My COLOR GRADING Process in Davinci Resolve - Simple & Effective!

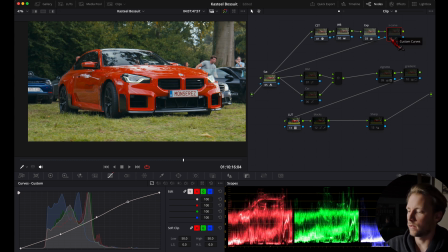Just look at the difference in the dark areas, and look at how the color of the red changes into a more deep, nice red.
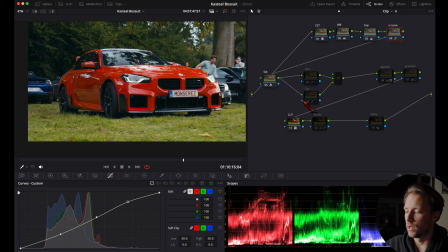Now, if I look at the overall image, although the red looks very vibrant and punchy, it's slightly too saturated for me as I'm going for a more softer look here.
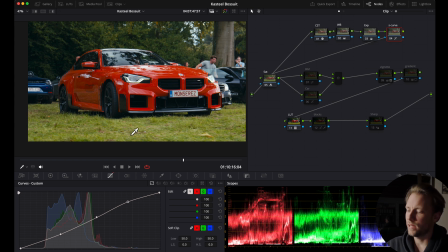Also, the greens are very bright green and they take away some of the attention that should go towards the car. Let's fix those things right now. Therefore, we have two parallel notes and this parallel mixer to set it up.
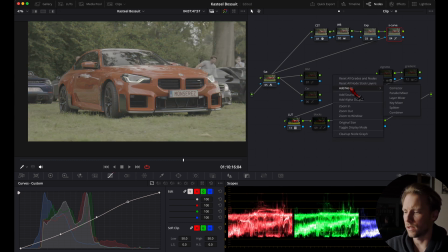Just right click, add note, parallel mixer, and just drag the green dots here and connect them there.
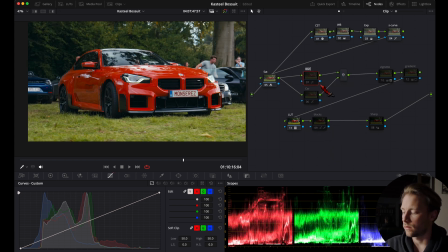There we go. Let's start with the grass. Let's name this note grass, reset the note. to do this, I'm going to the curve step and I'm going to U versus U,
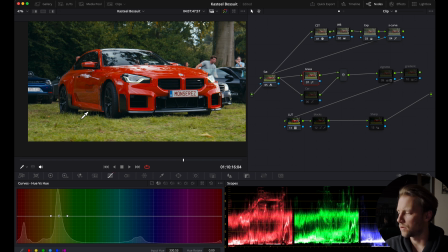and I'm gonna click somewhere on the green of the grass, and then here will appear some dots. Now I'm gonna drag the middle dot downwards or upwards to change the color, and I'm gonna gently just push it upwards
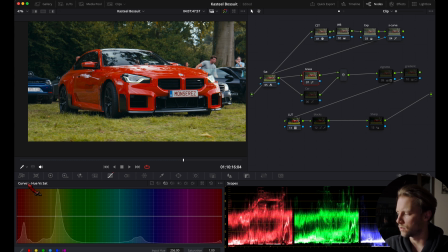like this. Now I'm going to my U versus saturation tab. I'm gonna click the same. Now I'm going to slightly lower the contrast, so that will give us something like this.
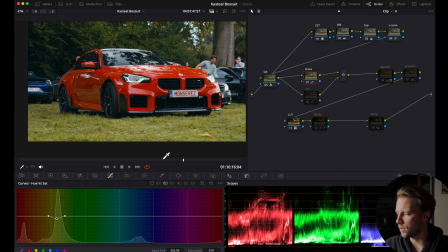So we go from that punchy green to that softer green, but I'm gonna still change the U a little bit higher. And you can always make your selection a little bit wider if the whole green area isn't selected.
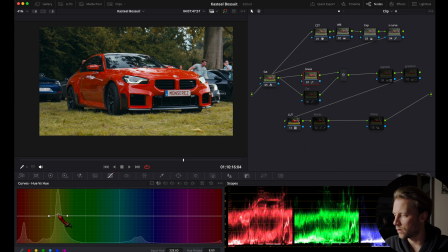That looks much better already. We're just gonna change it ever so slightly. So that's the before and that's the after. That's very good. Now if we look at our image, we see that the red of the car is just a little bit too saturated.
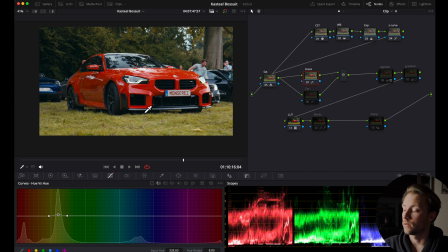It's not well balanced with the rest of the image. So how we are gonna change that is we go to our car node here. I'm gonna reset it. And I'm gonna do actually the same, but only with the saturation.
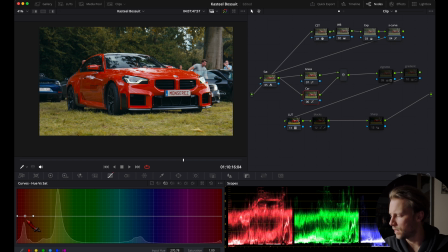I'm gonna select the car here. Some dots will appear. I'm gonna just make my selection a little bit wider so we are sure that we have the whole red of the car, right? Then I'm gonna slightly lower the middle dot to decrease the saturation.
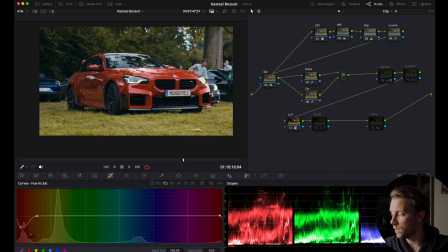So here we decrease it completely, but of course it's too much. Just ever so slightly. We can always come back to this node later. That looks good. So that's before, after, maybe a little bit more.
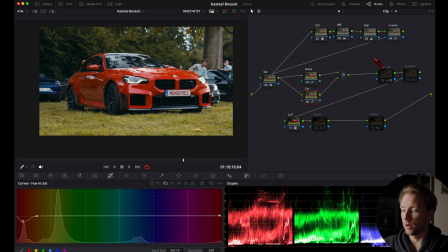Something like this looks good to me. Then we're going to move over to the next node, which is a vignette. This actually draws even more attention to the car. You will see exactly why in just a moment.
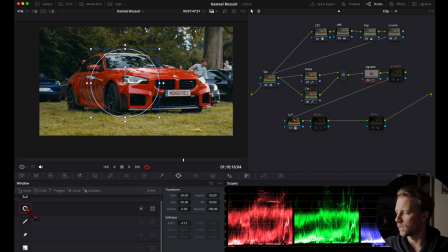We're going to window. We're gonna select a circular window here, and we're gonna just change the size and position by selecting it in the middle.
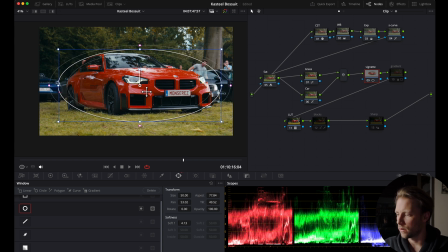You can select it here to make it bigger. And then we are gonna also soften it with the pink dots. Now you see here the middle is selected. So we're gonna invert the mask.
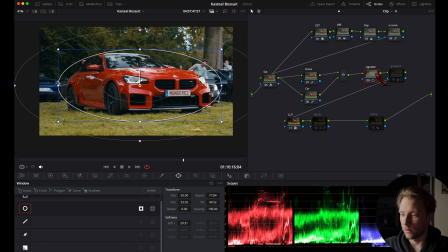Now we see what we have selected right here. Then we go to our primary wheels, and I want to kind of darken the outside to draw more attention to the car. I'm gonna do it with the offset. I'm gonna drag it to the left.